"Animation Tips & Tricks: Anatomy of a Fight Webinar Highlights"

Hi, my name is Stuart Sumida, and I'm here at Animation Mentor today to talk to you about the anatomy of fights. I'm a professor of anatomy at the California State University in San Bernardino, but I've also taught anatomy to artists and animators, specifically animators, for almost 20 years now. The first film I worked on was Beauty and the Beast, and the most recent film I've worked on was How to Train Your Dragon. What we're going to do is we are going to combine a little bit of good old-fashioned choreography and scene blocking for how you do martial arts and how you fight, how to do fighting properly, but how to do that proper fighting and those proper movements in terms of how an animator has to communicate those kinds of things. Okay, so the first set of techniques we're going to talk about in terms of connecting to your body core are kicks. So let's think about a few kicks here. So for instance, here we have, in our next clip, we're going to have a character who's going to do a kick, and the technique is actually very, very good.
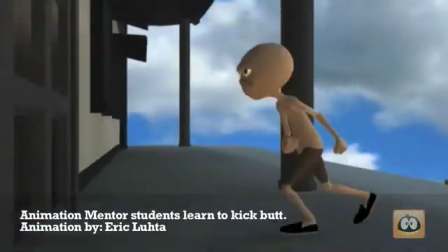61s
And what you'll notice is he's put his foot right through the door, okay? And he's got his body sort of straight up and down.
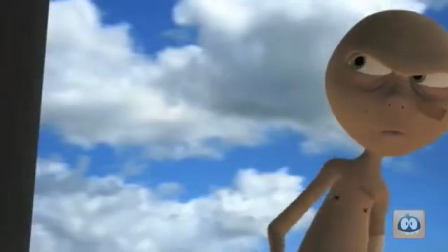68s
What you're going to notice when we start moving to some reference footage is that we're going to see a little bit more tilt to the body as we do some of our kicks.
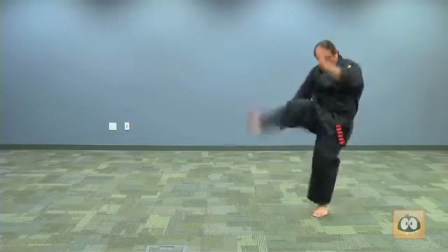76s
If you don't put your hips into it, you don't feel the same power. If you just swing a leg and just push with a leg, it's like knocking on a door.
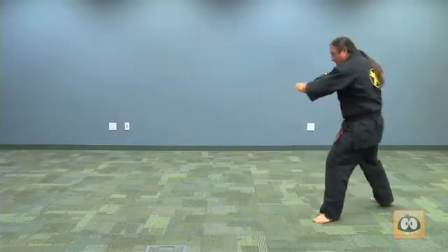85s
So regardless of the type of kick you do, here I'm doing a roundhouse kick, you've got to get some hip motion, in this case some hip torque. We don't want to just swing our leg in a circle. What happens is that you turn your body and then the leg follows.
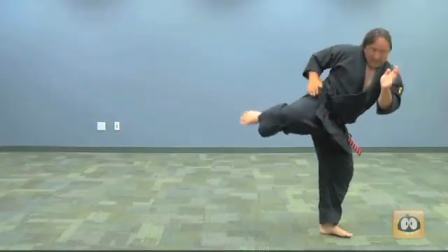101s
And you have to put your hips into anything, whether it's a roundhouse kick like the one you're seeing here, whether you step back into a kick.
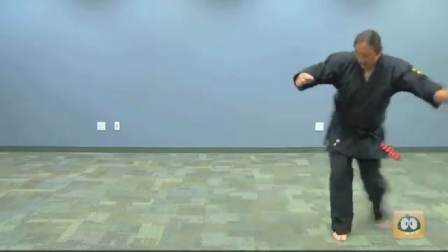108s
You'll notice as I step back, I'm using the power of my hips to push into a back kick, okay?
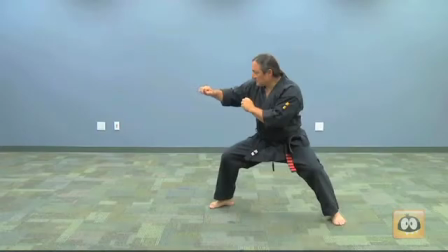115s
Or, as you see here, as Dana pushes a kick into me,
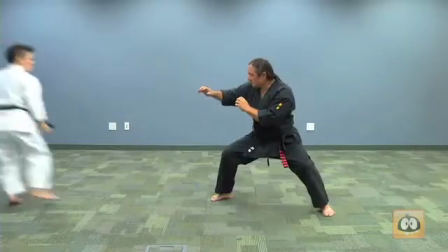120s
she's actually using her whole body to get me off balance.
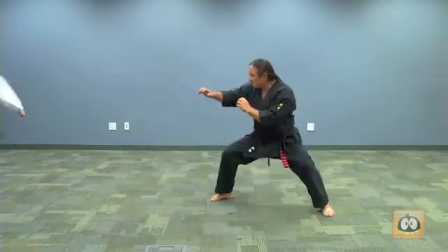125s
Okay? She's smaller than me, but that kick can knock me back because she has used her entire body, including her leg. When you strike somebody, whether it's with your legs or with your arms, you must use that hip torsion. So, why do strikes work and how do they work and what are some of the common mistakes? Well, the most common mistake with a strike with your arm is the same kind of mistake that we see with the leg. If you just move your arm, okay, you don't get much power. You must connect the arm to the body. Okay?
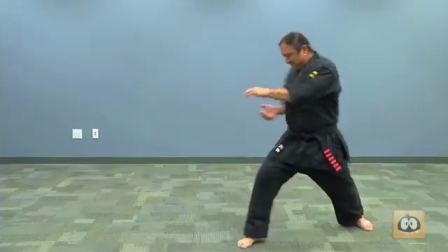162s
Notice how my hip has moved before my arm.
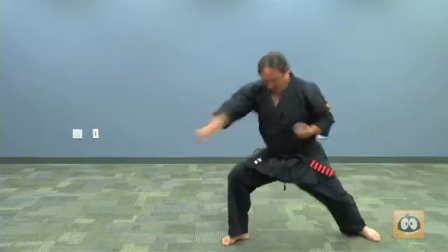165s
I get a lot more snap into my arm if I step and use my hips first before I bring my arm into it.
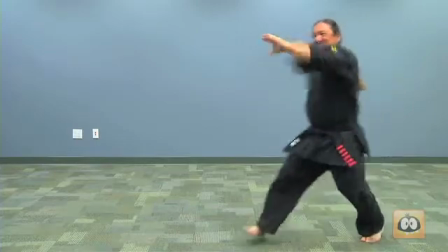172s
Whether it's a punch or a chop to the side of the neck, my hips move first, and 1 or 2 frames after that, then the arm follows.
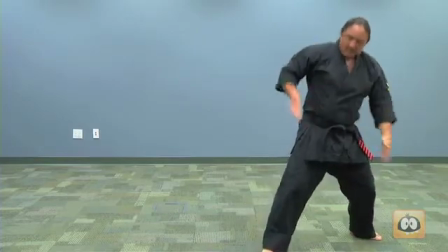180s
So that would be a chop or a punch to the face or a punch to the groin or something like that. But it's all coming not from the arm, but from the center, okay? From the center.
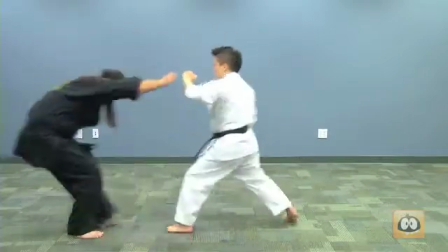191s
So here I'm about to attack Dana, and what she does is she goes into my body. And notice she hasn't even extended her arm there yet. The origin of the power is not here. This is small. This is big.
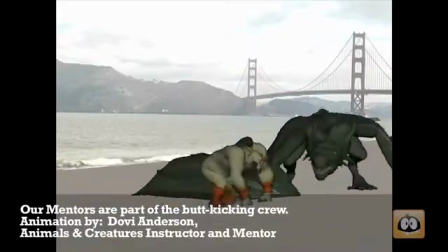202s
Now, we see some of the same ideas here. What we have here is a much smaller character getting ready to hit a much larger character.
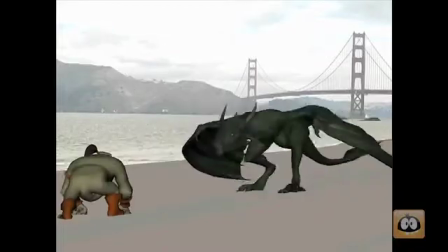210s
He didn't just hit the dragon with his arm. What he did is he turned his whole body.
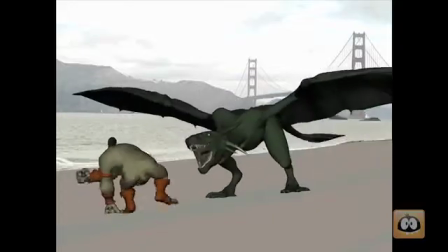216s
So he got the turn of his body and his shoulders to create much more power than he would get out of just his forearm and his hand. We know, however, that there's a lot more to fighting than just hitting somebody. Okay? You can wrestle with them, you can grapple with them, there are all sorts of things like this. And this is one of the places where, in fact, it gives us a lot of versatility with our characters. This is where smaller characters can find a way to use their body mechanics to take out larger characters if done correctly.